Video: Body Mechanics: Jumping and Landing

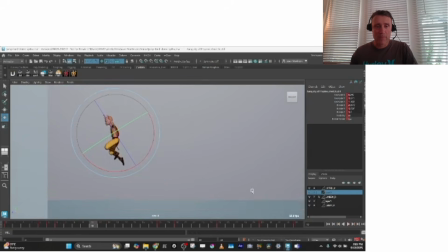[8:25]
From the side view, you can see, he's got a lot of forward momentum. So he's not just jumping up in this case, but he does come to a pretty crisp stop, right? But you can follow the arcs. And one of the things I like to use is I like to create a piece of geo.
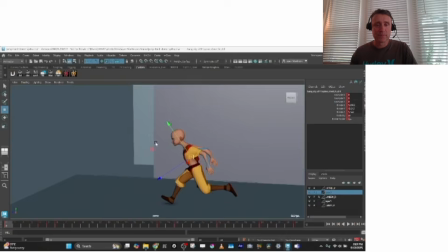[8:40]
So if you look close on this character, there's a sphere that I've parented to his hips.
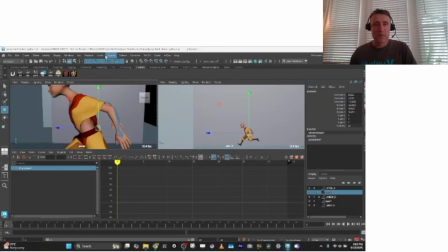[8:49]
And if you go to the visualize and ghost this object,
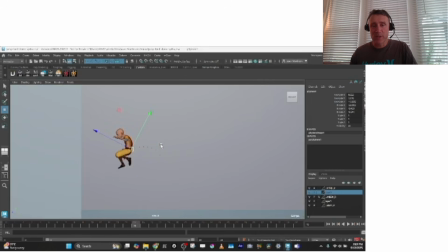[8:54]
you can see the arc of this jump in real time, and you can adjust it in real time. If I want to change some of the space, and this is looking pretty nice because I've already checked this arc, but if I wanted to change the spacing of something here, like in this particular frame,
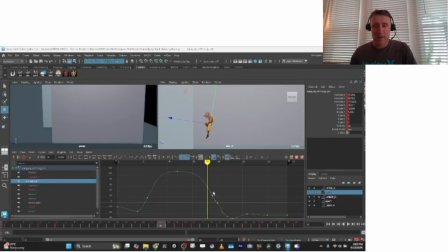[9:08]
if I wanted him to be higher for some reason,
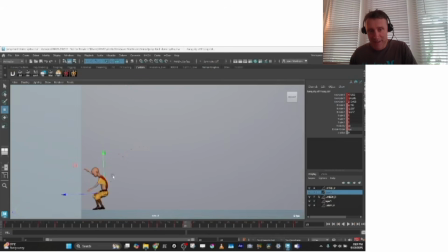[9:14]
now you can see there's a blip in the arc. It shot up right here.
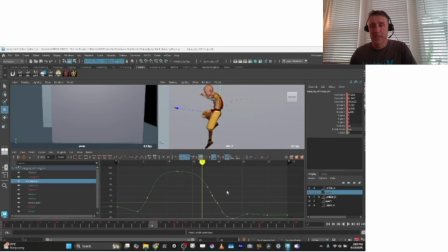[9:20]
Whoop, whoop. So this is a really nice tool to use to track different parts of the body.
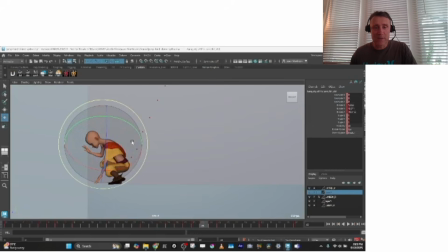[9:26]
You could track the hand, you could track the feet, whatever it is on the character that you find helpful for arc tracking. It's really a great tool to use.
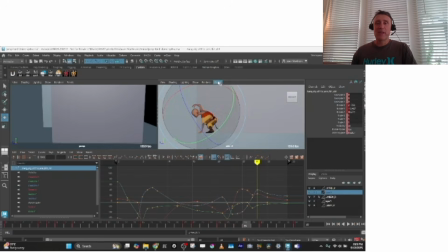[9:42]
So, and then the last thing I did
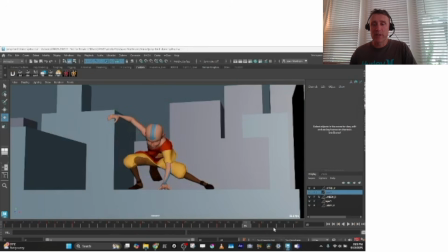[9:48]
is to create a fun camera for this movement. So I really wanted this kind of dramatic last framing, and he's running along the Batman style.
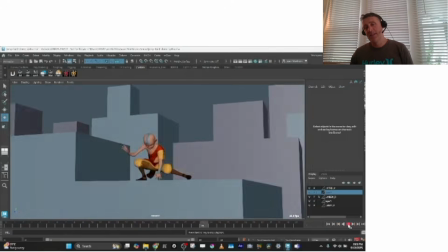[9:55]
So I just have this camera zooming in as he comes to a stop. So obviously just adding on ghost all,
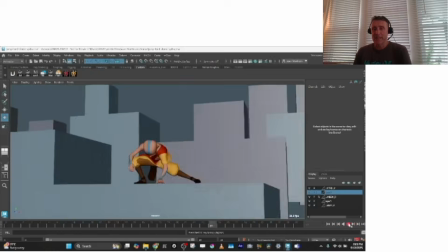[10:04]
just adding a moving camera isn't the only thing you can do, but having nice.
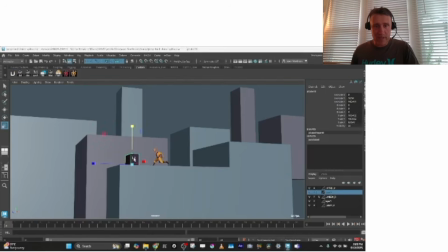[10:15]
And so here's the final piece I put together. I have an object here that he's like jumping over, I guess, more or less.
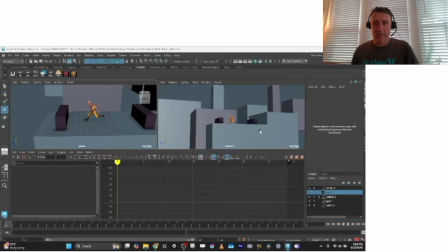[10:22]
You know, he could have been running between different objects on this rooftop, for example. And I made a moving camera to make it more dramatic.
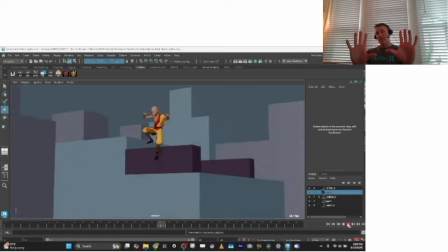[10:30]
But basically, with the moving camera, I wanted to get that cool last pose. It just adds an extra actiony element to his movement.
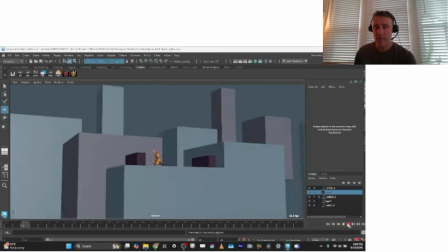[10:38]
But this is just a pretty simple 34 frame step, jump, and land.
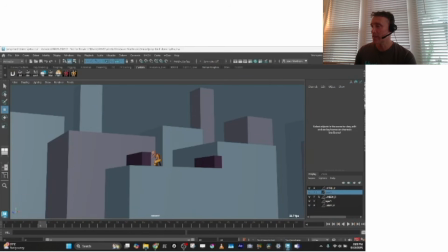[10:43]
I hope you learned a little bit from it and enjoy animating your own jump and land.